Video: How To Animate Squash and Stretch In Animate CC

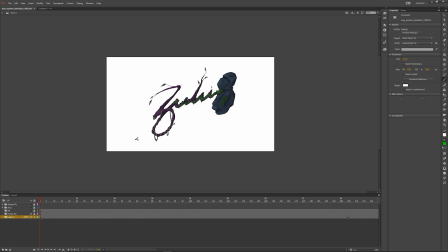(0:00)
everyone, my name is Alice Markham and today I'll be doing a tutorial on traditional hand-drawn animation.
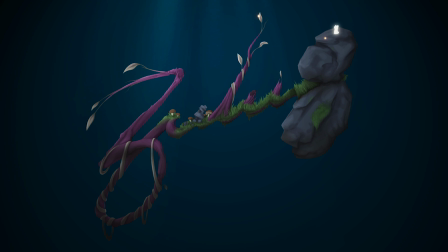(0:07)
First off, I'll be talking about the use of squash and stretch and how I used it in my simple glowing squirrel animation.
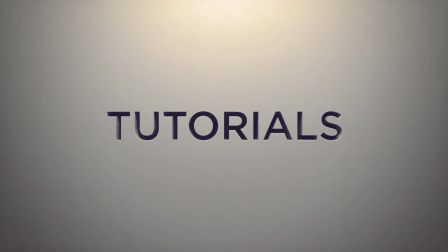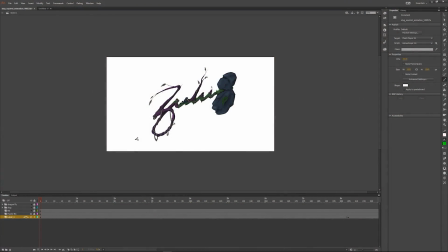(0:18)
So if you want to give the illusion that your character is highly malleable, it is always best to use the technique called squash and stretch. This is where you change the character's shape and form between frames so that it appears to be softer. I'll be using my light squirrel to demonstrate how I use squash and stretch.
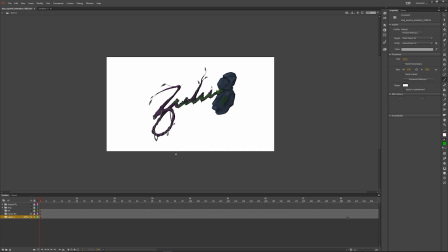(0:37)
So here is my project file where you can see my small character jump and land on a detailed sketch that I completed before the animation process.
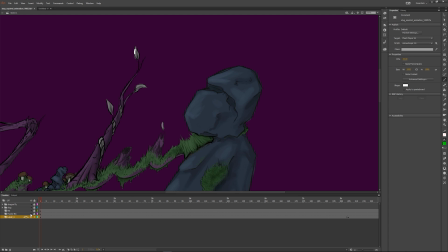(0:47)
So since my character is white, I'm just going to use a purple background. As I skip through the frames, you can see how my character is changing shape. So I made the animation look more fluid and bouncy by contorting the in-between frames of the key poses.
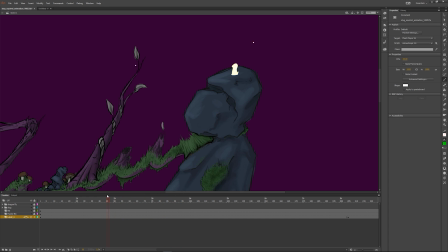(1:05)
So to make this a little easier to understand, I'll further demonstrate this by using a bouncy ball.
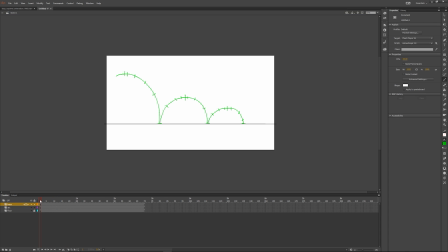(1:12)
So to start, I will open up Animate CC and I'll create an arc indicating the individual spots where I want my object to be placed. I do this because it gives me an outline of my animation's timing.
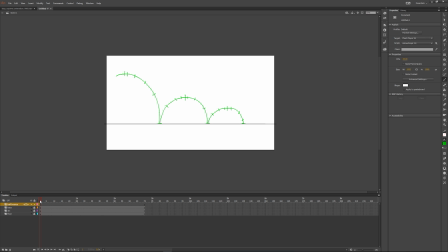(1:25)
So to explain, the more frames and the closer together, the slower it will appear, while the further away and the fewer the frames, the faster it will be.
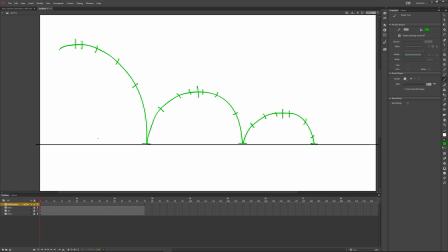(1:34)
In this example, you can see I'm adding extra lines at the top of my arc.
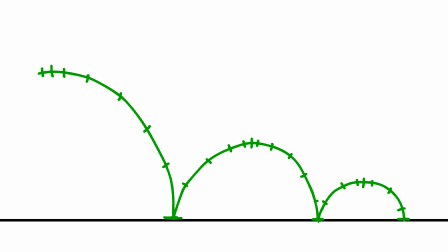(1:38)
This means I wish my ball to be slower at the top, and as it reaches the ground, I want it to speed up.
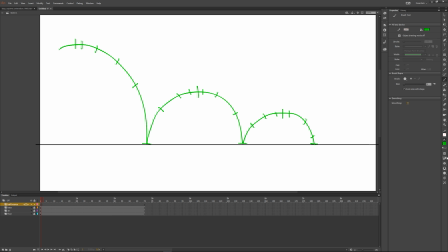(1:45)
Once this is done, I then draw out the keyframes. These are the main positions the character slash object will use throughout the animation. So to create a keyframe, which is just one individual frame in Adobe CC, the short key is F7.
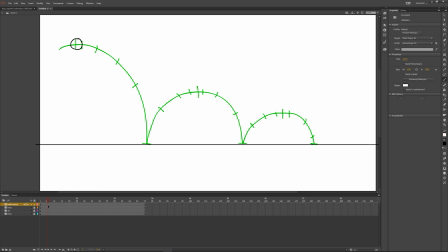(2:02)
Draw each frame of your object on the arc where you've marked it. Stretch out your object as it reaches the ground. Once it hits the surface, squash the volume of the object. When squashing the object, try to keep the same volume. You don't want to change the overall size too much, otherwise it can look distorted.
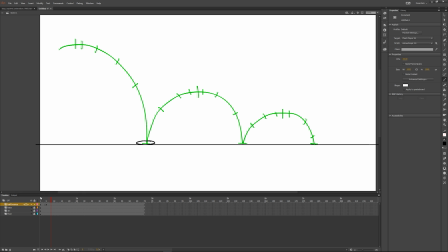(2:22)
So if you've never used Animate CC before, you'll see all these different little tools and tabs that I'll be going through in other tutorials, but probably the most important one that you'll need for this lesson anyway is a little button called Onion Skinning. So we're just going to click this on really quickly,
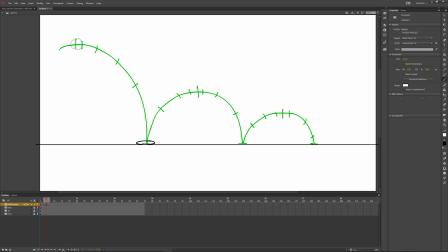(2:40)
and essentially what this will do is it'll enable you to see the before and an after frame. So I'll just quickly create a new keyframe. This is extremely beneficial when you're doing the in-betweens of animations.
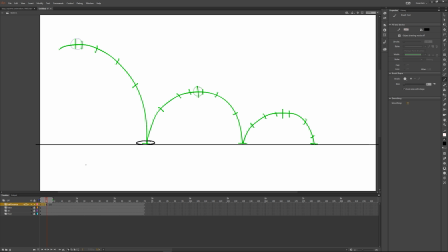(2:58)
So that's what we'll be doing next once we've finished doing our key poses. So we'll just finish off doing our key poses really quickly. So once again, we hit F7 to create a new keyframe. We do another key pose. Sorry, my drawings are absolutely terrible today. Yep, draw a key pose.
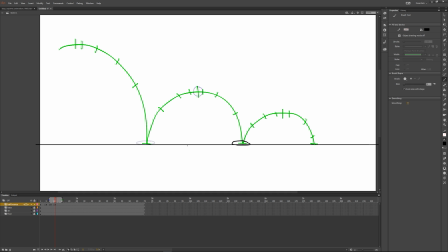(3:18)
Yep, that looks like a sad potato, but perfect. Alright, cool. So now that we've done a few of our key poses, I'm probably just going to keep this relatively short, so I might just do actually only half of my ball bounce.
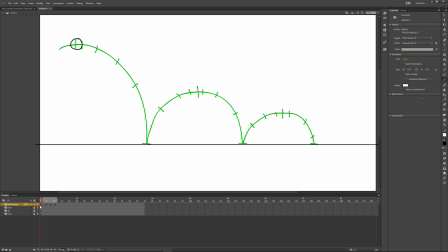(3:31)
Alright, cool. We have our key poses down. Awesome. So what we do now is once we've done the key poses, we do the in-betweens. So we are going to go in between these little frames here, so we might actually just zoom up on our timeline.
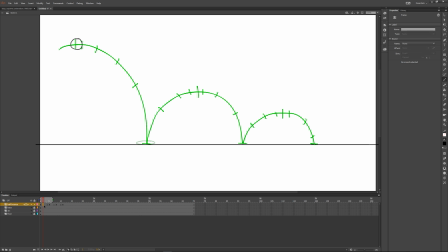(3:47)
Perfect. And we're going to create our in-betweens. So that just means selecting the frame, hitting F7 once again to create a new keyframe, and simply drawing in our in-betweens. Now the only difference is that we're not going to keep this same circle.